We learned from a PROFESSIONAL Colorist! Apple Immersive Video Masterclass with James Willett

This entire series of videos is sponsored by Audiio, where with our discount code,
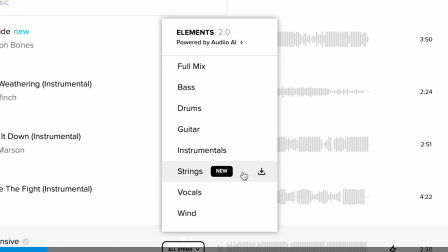you can get 70% off an entire year of royalty-free music. We use Audiio for all of our music. I'd like to highlight a genuinely useful feature, and that is their phone app.
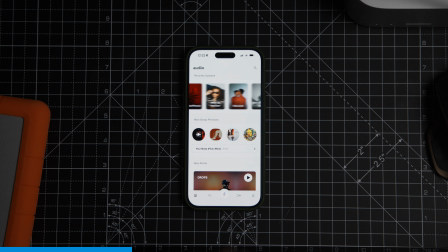The homepage features new artists and playlists. That's a great place to start if you don't know what you're looking for yet.
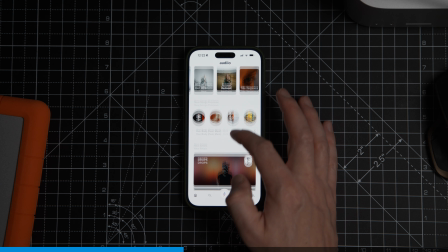If you're out and about, when you've got time to kill, instead of listening to the music you already know, you can explore Audiio's library and start building ideas for your next edit. If you're looking for something specific, head to search.
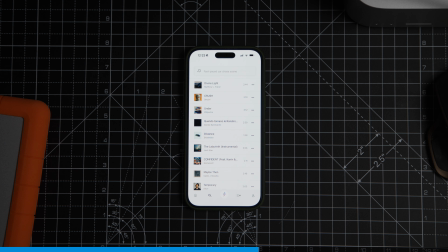You can do all the normal stuff like search through song titles, artists, and keywords, or you can hit this button in the middle.
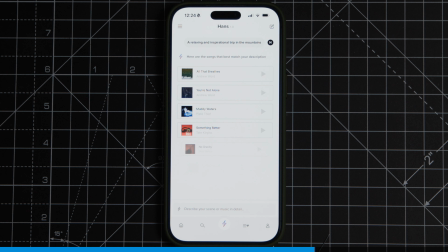This is Hands AI. It understands the music in Audiio's library. You can either describe the kind of song you're looking for or describe the kind of video you're looking to make. Either way, when you find songs you like, mark them as a favorite. Now when you sit down to start editing, instead of starting from zero, you're already ahead.
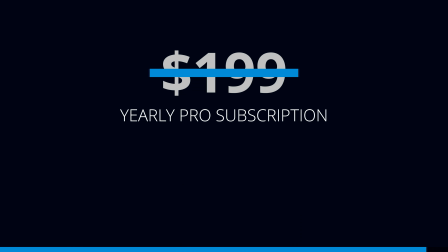You can get an entire year of Audiio Pro for just $60 using our discount code in the description.
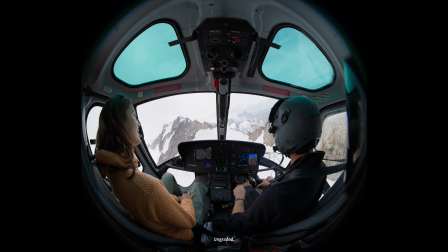We're moving on to the helicopter scene. Like other shots, there's a great deal of dynamic range.
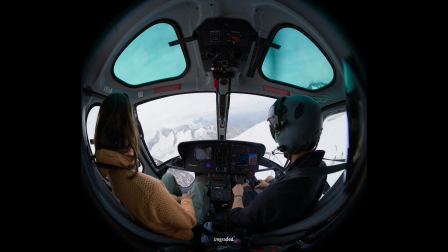You have the dark interior and the brilliant white glacier outside.
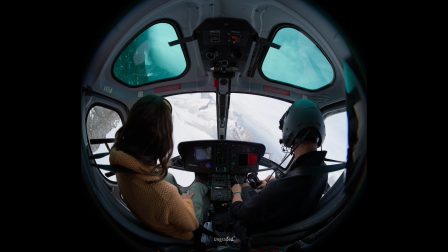The detail preserved in the image is testament to the camera's incredible 16 stops of dynamic range.
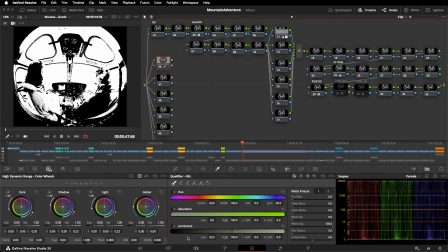I have used a key here as a bit of a test to see how I could get on with it. And what I did was actually just pull a very, very clean Luma key.
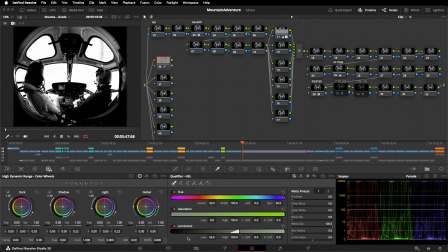If we look at the Resolve GUI, the qualifier, which is an HSL qualifier using hue,
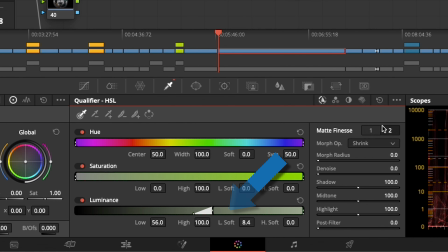saturation, and luminance, it's only using the luminance portion of the qualifier to pull this key.
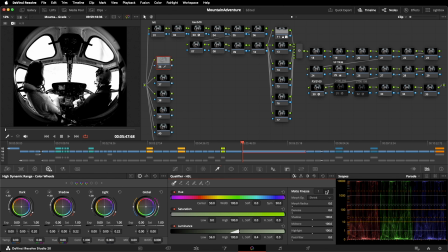So what we've done is we've sampled the environment outside, like so. And then we've just refined the key using the matte finesse tools here,
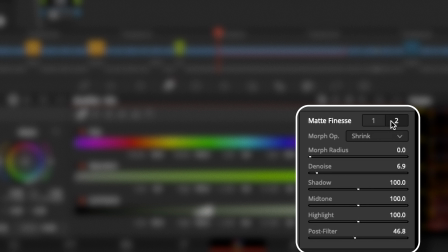just to tidy it up a little bit, to give us a very soft and smooth key that we can now use.
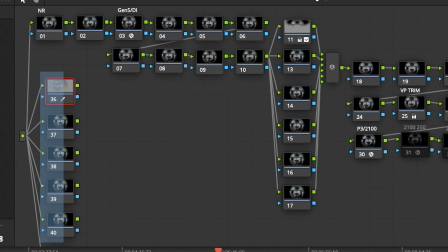Why, you may ask, am I using these nodes over here? These are just a load of nodes I keep, labeled 36 through 41 on this particular node tree,
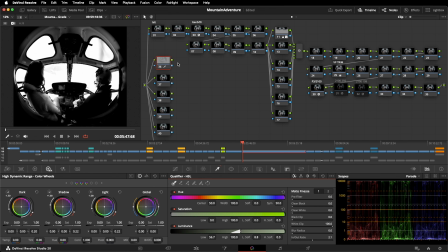to use for keys and things outside of the node pipeline that I don't want to get kind of tangled up with.
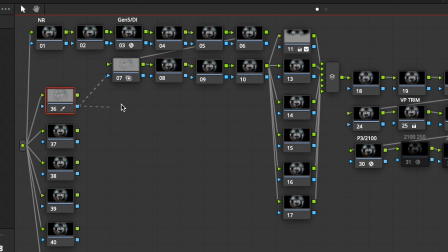So I can pull my key here and then using the alpha channel, pump it into these nodes here to then use it.
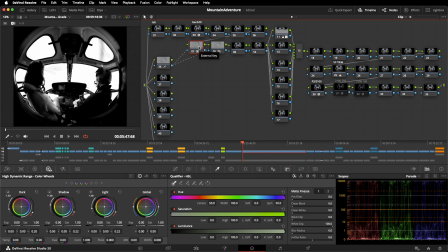So pulling that into node 7, you can now see that where the image is white, I can start to affect it, and where it's black, it won't.
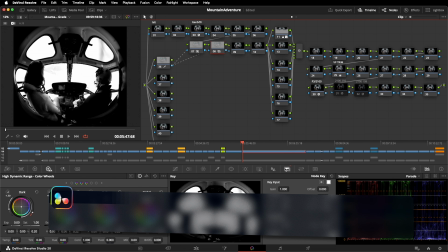And I've got another node here where I've got the inverse of that, so I can affect the outside and not the inside.
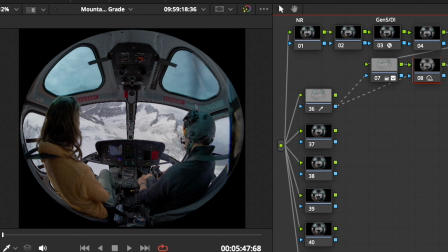And I think this is where we can start to really look to bring up the inside of the helicopter, but not too much.
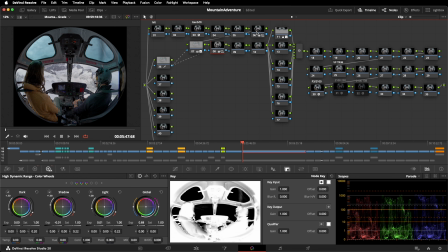Enough to get a feeling of kind of detail and life in there without going too far.
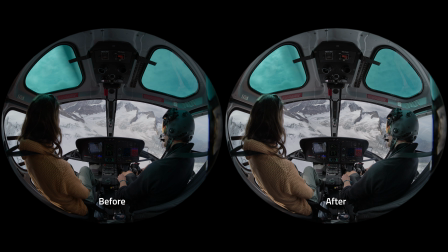And there's the before and after, just very quickly, without affecting our environment outside.
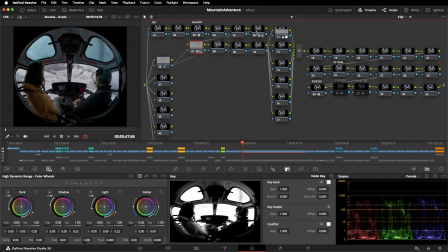Now, our environment outside might need a little tweak, nothing wrong with that. Keep it simple, just a very simple lift gamma gain adjustment. Just to bring a bit of, if you look at the mountains there, just a little pop, but nothing too crazy. Excellent. So what are we going to do to tackle the panels on the top of the helicopter?
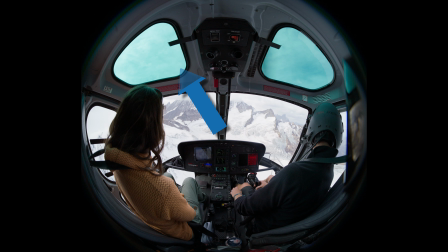The panels that you've lovingly called aquariums. Yes.
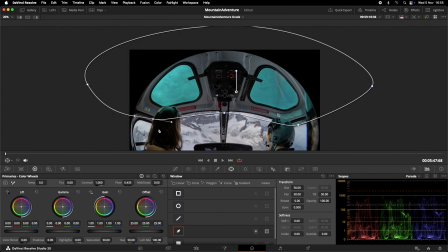James is going to use a power window and some secondary grading tools to address the tint on these windows.
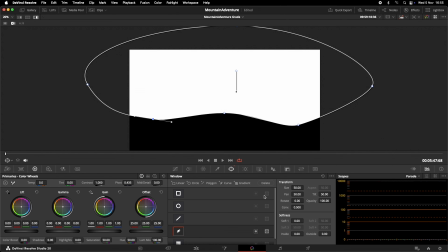As mentioned previously, the mask is soft enough not to cause stereo issues. I just brought the level up a little bit there. Took a bit of saturation out generally, and then I went to my color warper here using the hue saturation,
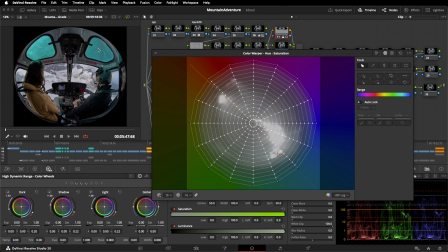and we can see here, if we just hover over the image, that we're in this sort of blue cyan-y area. So I reckon if we grab that there and just wind it over
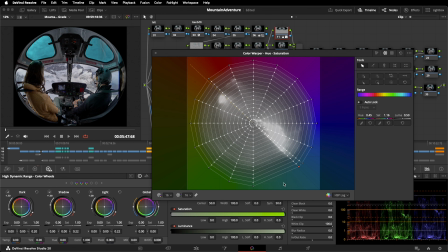there a little bit, take that one and we wind that over too, and then just drop the saturation a little bit.
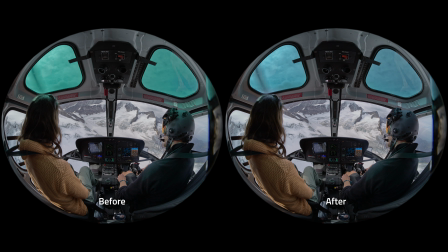Very quickly, we've just taken a little bit of the sort of almost pushed look out of it.
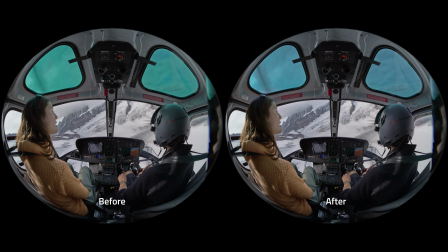And it'll be because of the coating on the glass, you know, it's through no fault of anyone. It's just the way the helicopter glass would have been coated.